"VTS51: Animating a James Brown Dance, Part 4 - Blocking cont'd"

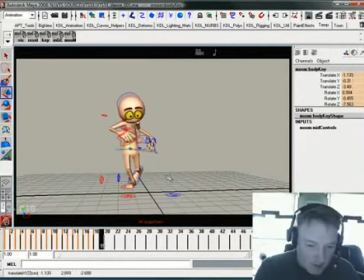254s
And so they're kind of coming back and to the left, so I'm going to keep that going back into the left. There we go. And then as that's happening, we'll go ahead and we'll just make that drawing work.
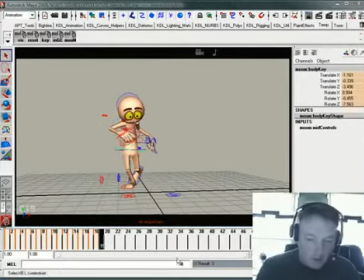267s
What I have shown in recent videos is I'm going to work out the footwork and the hip work first, then I'll worry about how the body layers in on top of it.
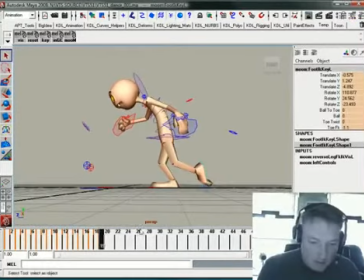277s
So let me take a look at this from a different angle. Just get this down a bit Alright, so the foot is kind of on the ground. And then the next one is that foot is going to kind of roll over like that and then the hips are going to drop and start counter-rotating this direction.
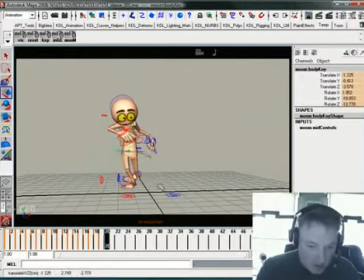298s
Now they may be dropping a bit much and this may be back just a bit much.
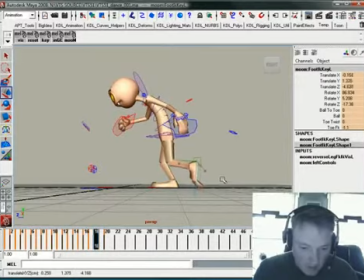307s
The problem would probably be right here and then here and then here. What I'm trying to do is keep that foot so it's not going to pop the hips. That's really a big thing.
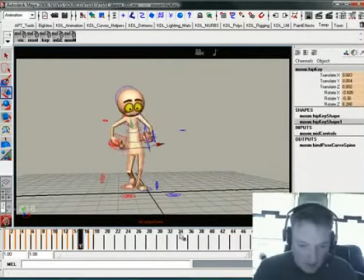319s
We don't want to do, we don't want to have knee popping in CG. It's really, it's hard to get rid of. All right, so here he's down. Probably could get this over a little bit more.
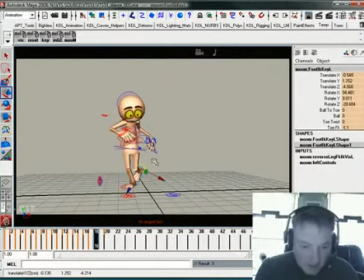337s
There we go. So it just eases into that. And as that happens, we'll
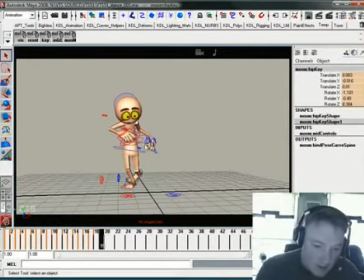350s
just take that. I'll take this guy. Which one did I get? There we go. That's the one I'm after.
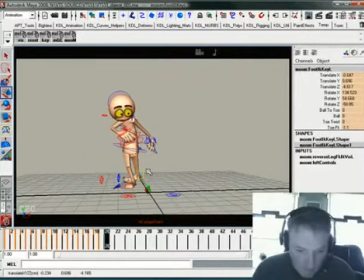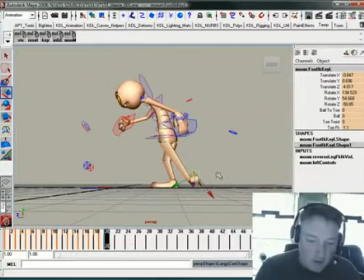370s
See this bit right here where the legs all extended? There's no ability to stretch this, so I want to keep the knee bent. So what I usually do is get my little Annotate Pro right here, and I kind of mark where that foot is.
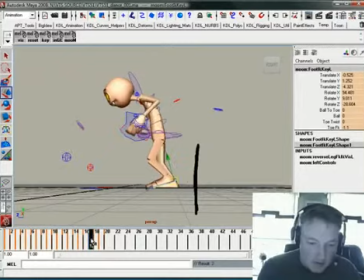384s
I want to make sure that my previous keys kind of line up with that, so it doesn't make a weird little deal.
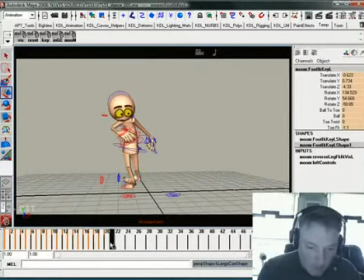Alright, now what's happening here is his head's making a really funky switch.
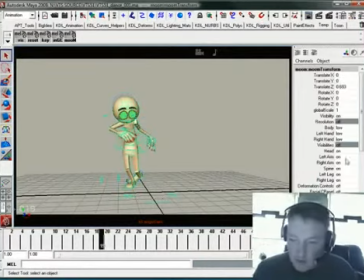406s
So what I'm going to do to kind of simplify things here is I'm going to take and turn off the arms.
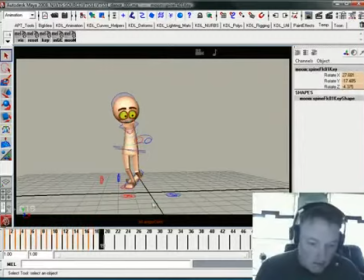415s
Just to kind of work with the core here. Alright,
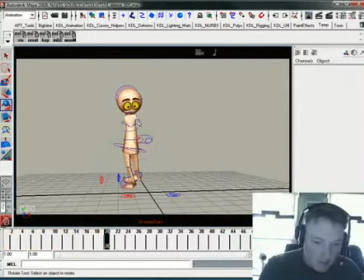427s
kind of straighten him up through this process.
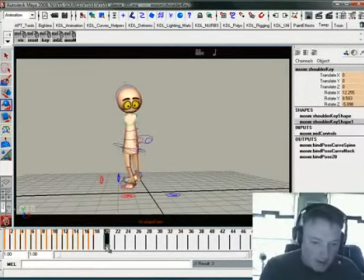433s
so that the head makes a clean little dip right there and then comes back up. Okay, and then a lot of this counter rotation is going to be sold through the upper body here.
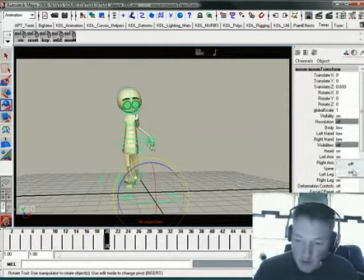450s
So now is the time for me to go ahead and turn those arms back on. And what I'm going to do is I'm going to
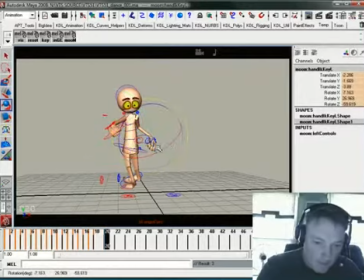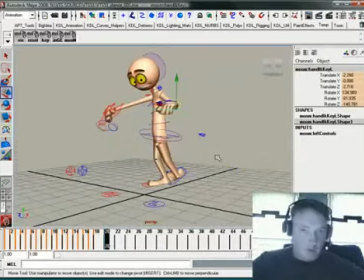467s
start to define that thing where he uses a shoulder was in arms here to kind of do that turn.
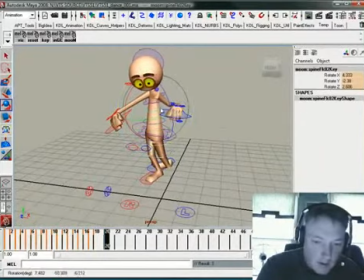475s
So like that, and like that, and then something
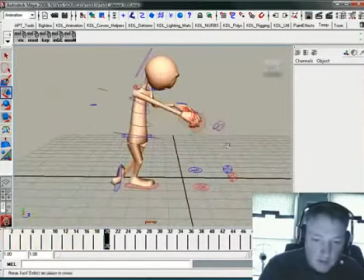485s
like that, and get this guy way back here.